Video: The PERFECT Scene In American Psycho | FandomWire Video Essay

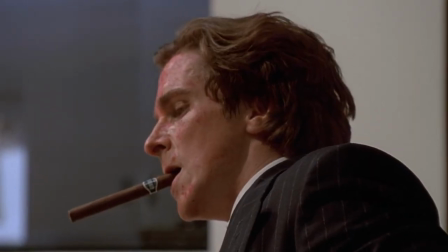(0:00)
American Psycho shocked moviegoers upon its release in 2000. Its graphic depiction of violence and over-the-top absurdity was unlike anything else in cinemas.
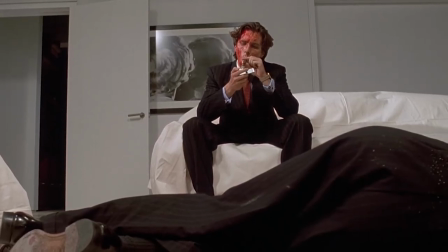(0:08)
In a lot of ways, the film was way ahead of its time.
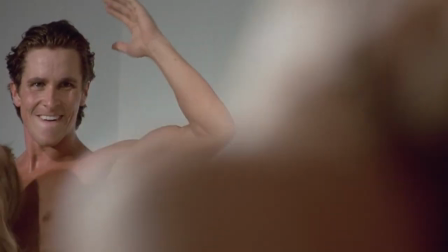(0:11)
At first glance, the story about a successful investment banker with a deviant sexual obsession who gruesomely murders people doesn't seem like a comedy,
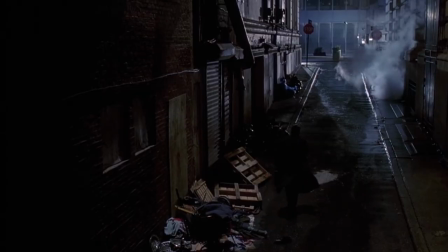(0:19)
but that's exactly what it is. A dark comedy. Very dark. Darker than the blood-spattered alleyway streets after a violent, unprovoked murder.
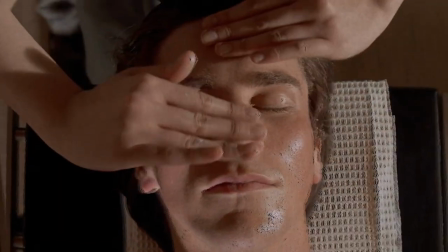(0:27)
The film, which is adapted from the novel by Bret Easton Ellis, stars a young Christian Bale as Patrick Bateman,
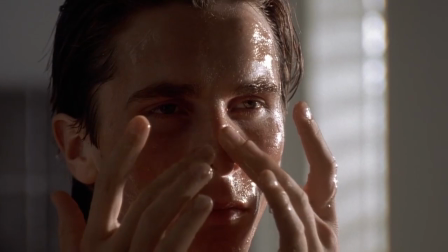(0:33)
a yuppie New York businessman in the 1980s, obsessed with looks, wealth, and status, who's revealed to be the titular Psycho.
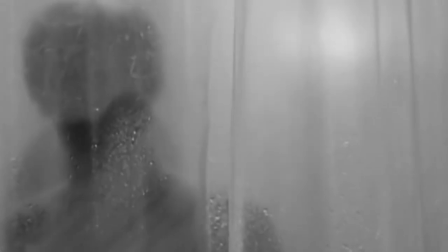(0:41)
His name, Bateman, is an homage to the killer Norman Bates, the infamous murderer from Alfred Hitchcock's classic Psycho and its subsequent sequels.
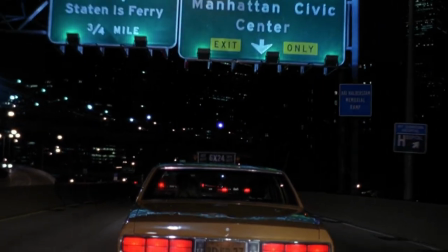(0:49)
The movie premiered at the Sundance Film Festival in January of 2000, where it created a lot of buzz.
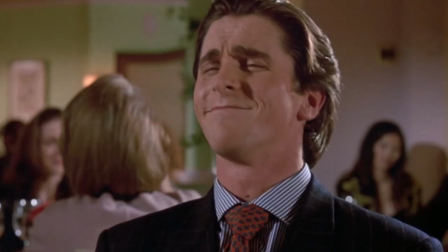(0:55)
It has since gone on to develop a cult following. It's a well-crafted story that balances humor, social critique, and thrills.
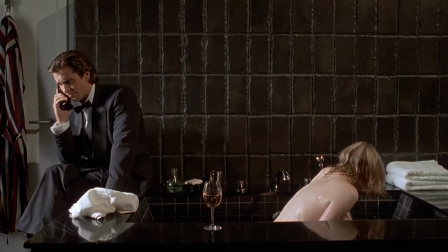(1:01)
Directed by Mary Herron with the screenplay co-written by Herron and Guinevere Turner, there are no doubt several scenes that could arguably qualify as perfect.
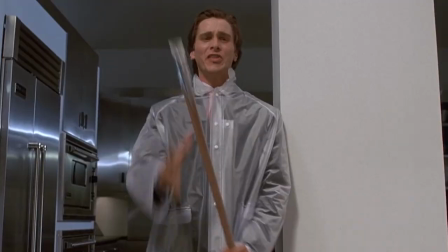(1:10)
The moment Bateman murders Paul Allen, played by Jared Leto, with an axe while gleefully dancing to Huey Lewis and the News.
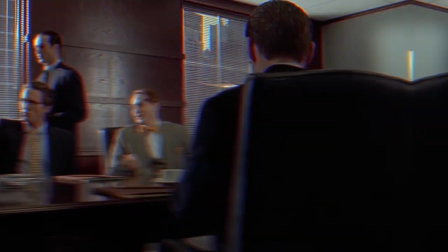(1:16)
The part where Bateman torments two call girls while posing for himself in the mirror. But one scene in particular stands out by highlighting the controlling,
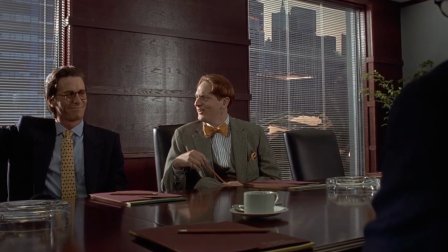(1:24)
neurotic mindset of Patrick Bateman better than any other, while also managing to be the funniest moment in the film.
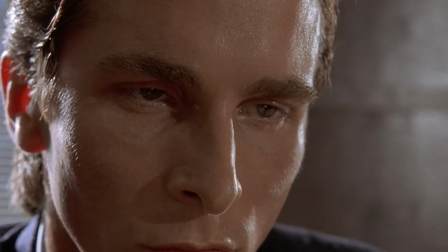(1:30)
Oh yeah, the business card scene. The business card scene is a subtle and subdued moment for a film that features Christian Bale chasing
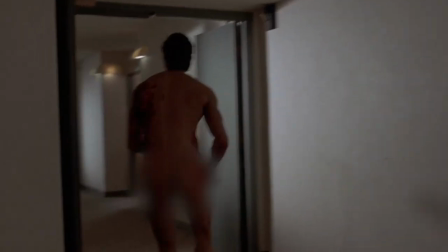(1:37)
a prostitute naked and blood-soaked through the halls of an apartment complex while wielding a chainsaw.
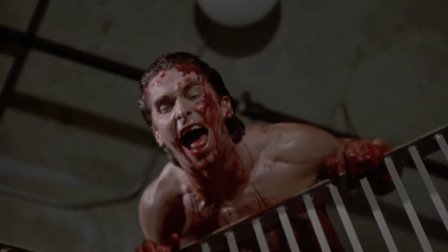(1:42)
It's a duality that the film balances perfectly.
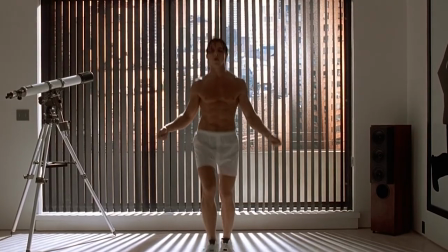(1:45)
Much like the character of Patrick Bateman, the movie balances moments of the mundane and routine with moments of monstrous violence.
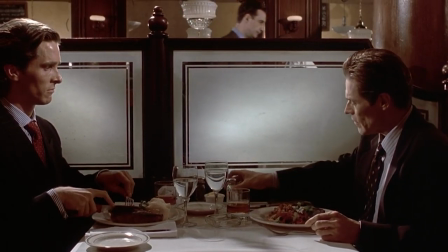(1:51)
But it's in these moments of the mundane that we hear Patrick's inner monologue and get a greater understanding of who he is and how he thinks.
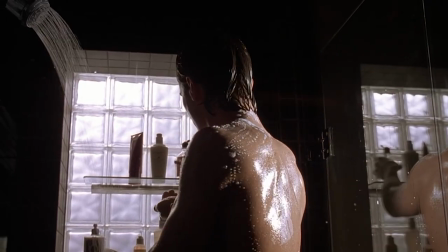(1:58)
This is demonstrated in the film's opening, which details Patrick's daily morning routine, what lotions, pore cleansers,
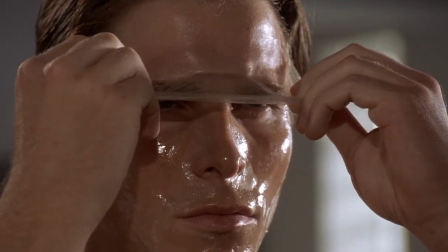(2:04)
and body scrubs he uses religiously, showcasing that he is a disciplined creature of habit who places significant importance on his appearance.
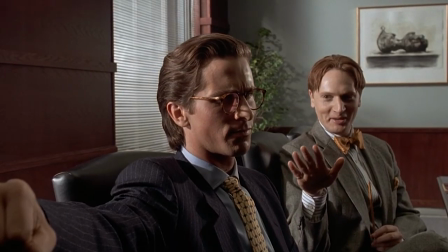(2:11)
But no scene does it better than that business card scene. The scene begins with Bateman and some co-workers sitting around a table in a conference room at work.
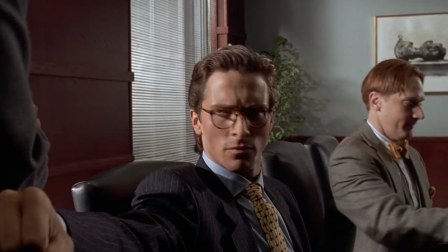(2:18)
Bateman's future victim, Paul Allen, approaches and mistakes Bateman for another co-worker, Markus Halbestram.
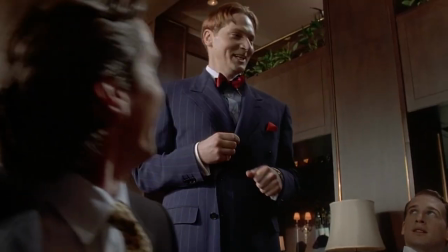(2:24)
It's a trend that would continue throughout the film, friends and co-workers repeatedly mistaking one another for somebody else,
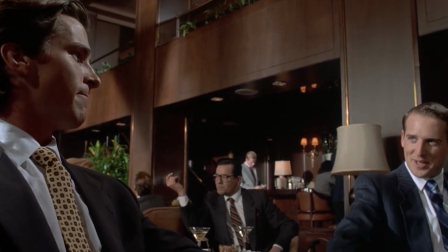(2:30)
demonstrating how incredibly unoriginal each of them are, despite their attempts to outdo one another. They wear the same suits, have the same haircuts, and dine at the same restaurants.
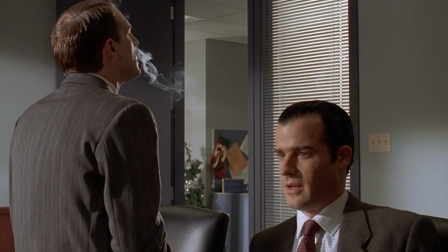(2:39)
When Paul Allen hands a business card to a co-worker, it prompts Bateman to show off his own new business card. card.
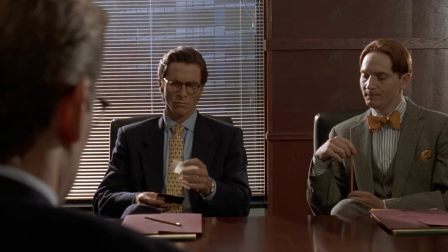(2:44)
Bateman swings open his card holder and the sound it makes is unmistakable. The sound of a sword being promptly unsheathed from its scabbard in preparation for a duel.
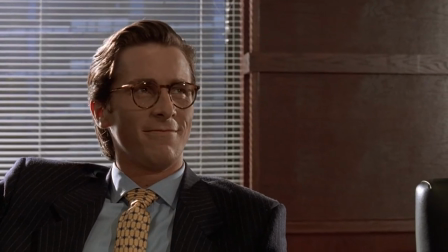(2:53)
For combat. Bateman's need to be respected and viewed as superior prompts him to show off his newly primpted card in an attempt to elevate his status among his peers.
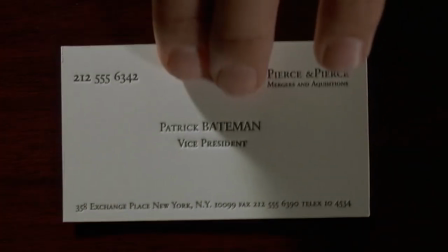(3:02)
The sound design plays an imperative role in this scene. The noise of the cards as it slides across the desk or moves through the air is amplified. It's slow and ominous and conveys a level of significance beyond that of a mere business card.
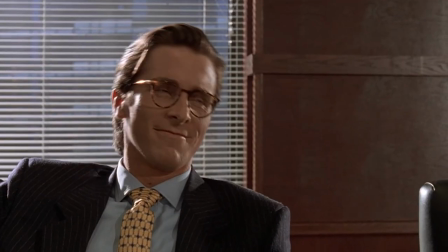(3:14)
The card is simple, it's white with minimal text in all black. Bone is the name of the slightly off-white color according to Bateman, who sits back and smirks pompously.
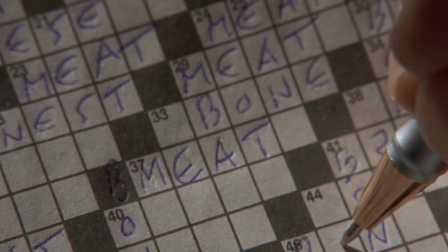(3:22)
It's a nod to Bateman's obsession with death that would come up again later, as he completes a crossword puzzle and fills in all of the rows and columns with the words bone and meat,
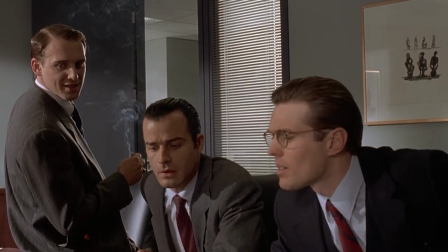(3:31)
regardless of whether they fit or not. As the men compliment Bateman on his exquisite taste, his coworker, David Von Patten, lays down his business card.
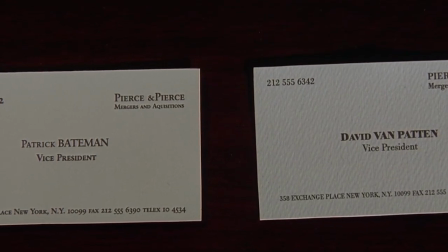(3:39)
The two cards are placed side by side on the table, and at first glance they seem identical. In fact, even after a long glance they seem identical.
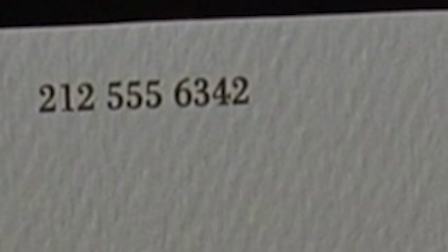(3:46)
Both are white with black text. Both have the business's phone number in the top left corner and the company name in the right.
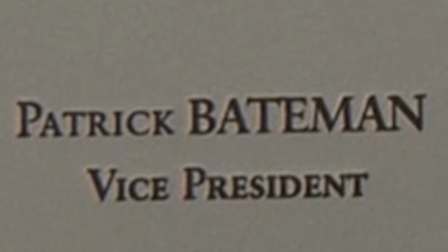(3:52)
In the center are their names and job titles, both of which are vice president. Along the bottom is the business address.
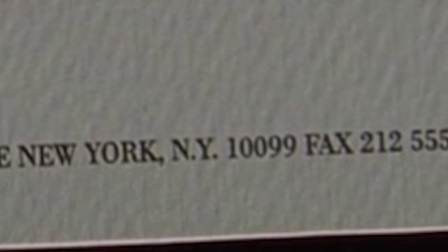(3:57)
David's card has slightly more texture, and the text is in slightly bolder print, but their names are the only real difference between the cards.
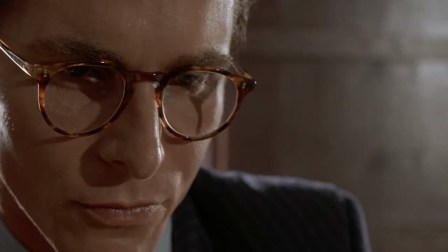(4:04)
David's card is immediately lauded with compliments like, that is really nice, and Jesus, that really super.
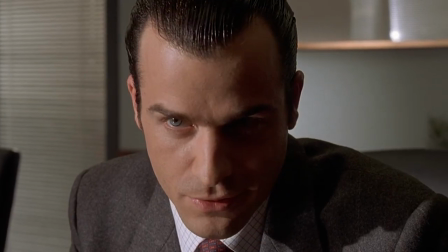(4:10)
Bateman begins to boil. He does his best to maintain his composure, but through his internal monologue we learn how upset this makes him.
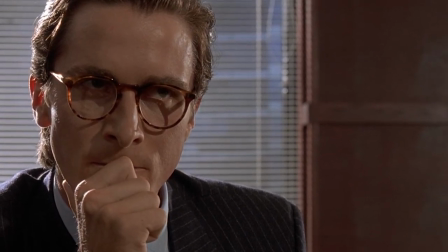(4:17)
It's a failure in his mind, a failure to live up to the standard he feels he must, a failure to maintain his status.
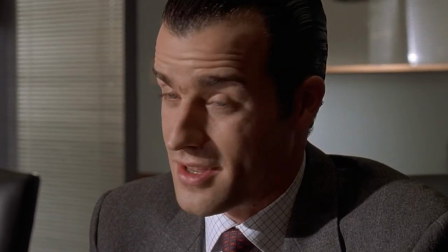(4:23)
When Bryce places his card on the table next, the pattern is clear.
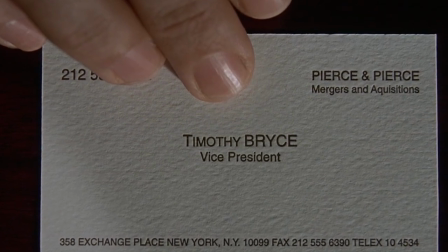(4:26)
All three cards look nearly identical, yet each of the men describe their cards with such detail and pride, as if their card is somehow better than the rest.
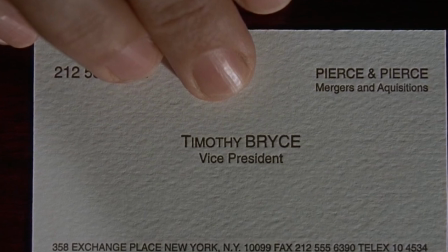(4:34)
We see that Bryce's job title is also vice president.
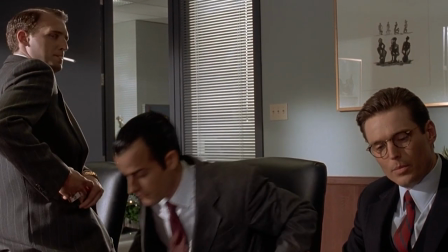(4:37)
It's a A title that seems important and authoritative, yet it's a title they all share, equals with delusions of grandeur, peacocking to make themselves feel higher in status.
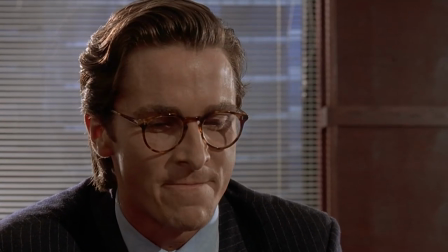(4:45)
Bateman lets out a forced compliment through a quivering voice, before then asking to see Paul Allen's card.
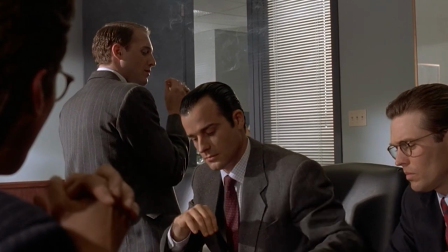(4:50)
The business card that ignited this competition of egos to begin with. Bryce pulls one of Paul Allen's cards from his jacket and holds it up.
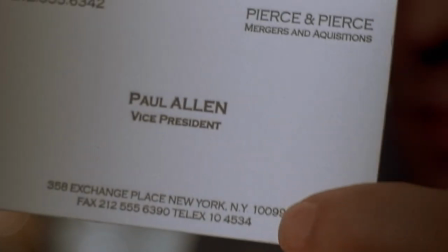(4:57)
The shot is an extreme close-up. The card fills the screen, phone number, company, name, job title, and business address.
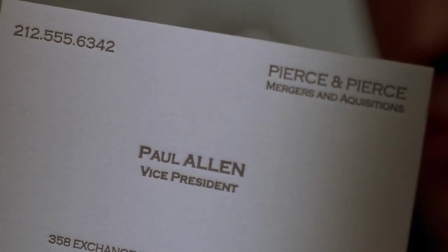(5:04)
The music is low, ominous, and the card is brightly lit in the center while fading to darker edges.
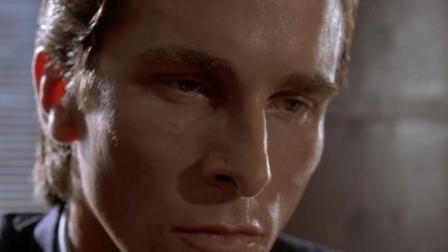(5:09)
This forces the focus of the viewers into the same tunnel vision viewpoint of Bateman. His reaction is so over the top.
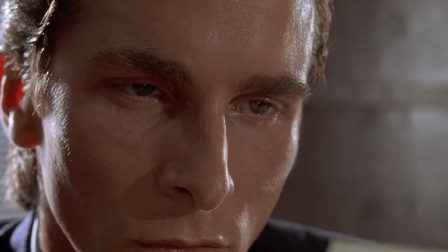(5:16)
His trembling hands, sweat droplets on his forehead, his utter defeat.
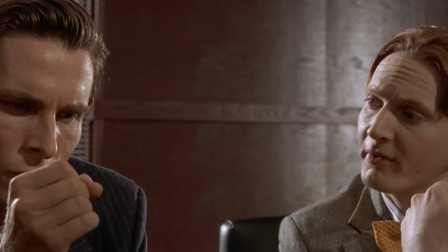(5:20)
According to director Mary Herron on the film's audio commentary for its Blu-ray release, they filmed several takes of this scene and take after take,
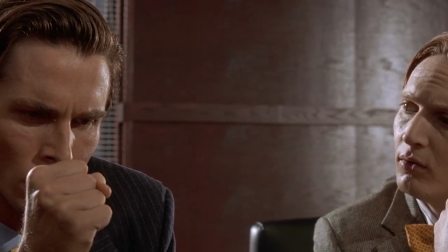(5:28)
Bale was able to force himself to perspire at the exact same moment. It's real sweat glistening on his forehead.
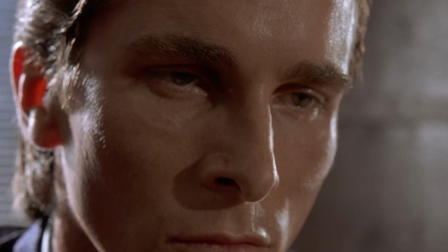(5:33)
It perfectly showcases Bateman's obsession with status and appearance and links his mental status to that obsession.
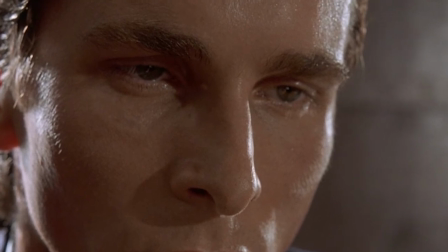(5:39)
With each card presented, Bateman inches closer to losing control, to losing his temper and acting out in the manner that comes naturally to him, violently.
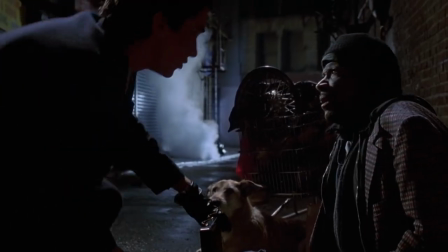(5:47)
But he can't. Not here. Because he needs the approval of these men. In the very next scene, however, he unleashes that pent-up rage and kills a homeless man in the film's first on-screen murder.
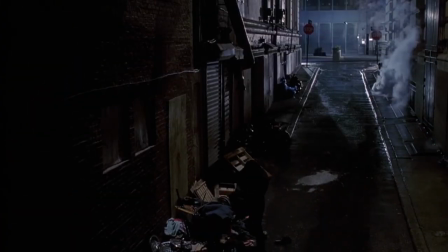(5:56)
This is significant because it defines the divide between his two lives and shows that he uses violence as an outlet to relieve the stress of his normal day-to-day life.
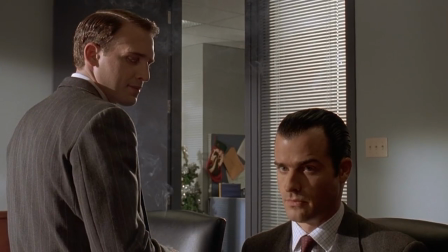(6:04)
This business card scene manages to accomplish so much in such a small amount of time. It delves into the mindset of the titular psycho.
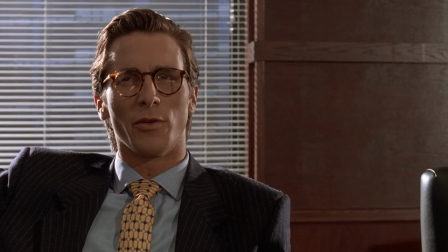(6:11)
It puts a spotlight on just how ridiculous these men are with non-stop attempts to one-up one another.
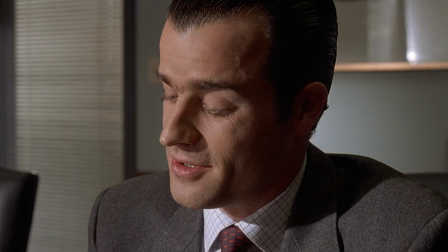(6:16)
It spotlights how extremely similar they are to one another while feeling as though they are somehow standing out.
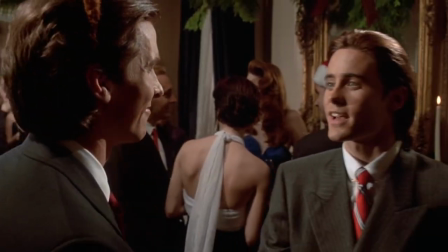(6:22)
Bateman would end up using this to his advantage by essentially blending into the endless crowd of Wall Street yuppies he's surrounded by.
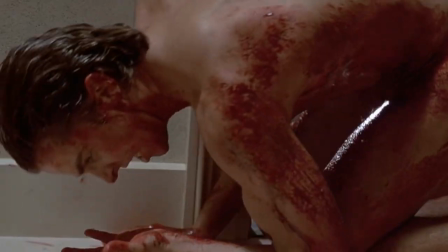(6:28)
The film would eventually evolve into chaotic violence that escalates in absurdity.
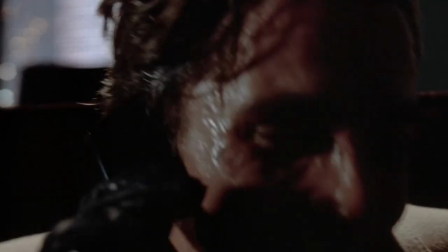(6:32)
Bateman's mental state worsens and he begins to question what he's actually done and what he hasn't, leading the viewers to wonder if any of it was real.
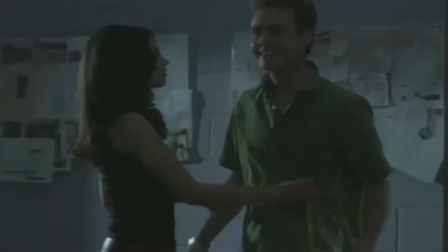(6:40)
Of course, the straight-to-video sequel starring Mila Kunis and William Shatner confirmed that it was, in fact, all real.
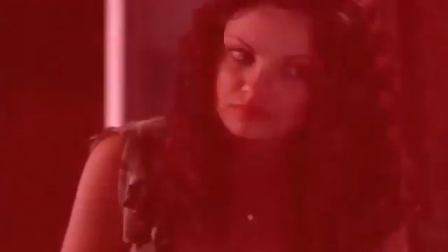(6:46)
But take my word for it. You can skip that one and just stick with the original.
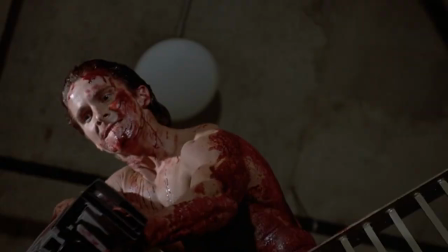(6:50)
In a movie that so prominently features dismemberment, masochism, chainsaws, knives, guns, and feeding a cat to an ATM.
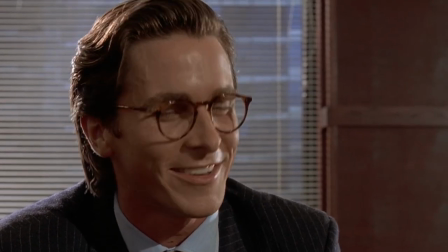(6:57)
It was this little scene about business cards that stood out as, well, perfect.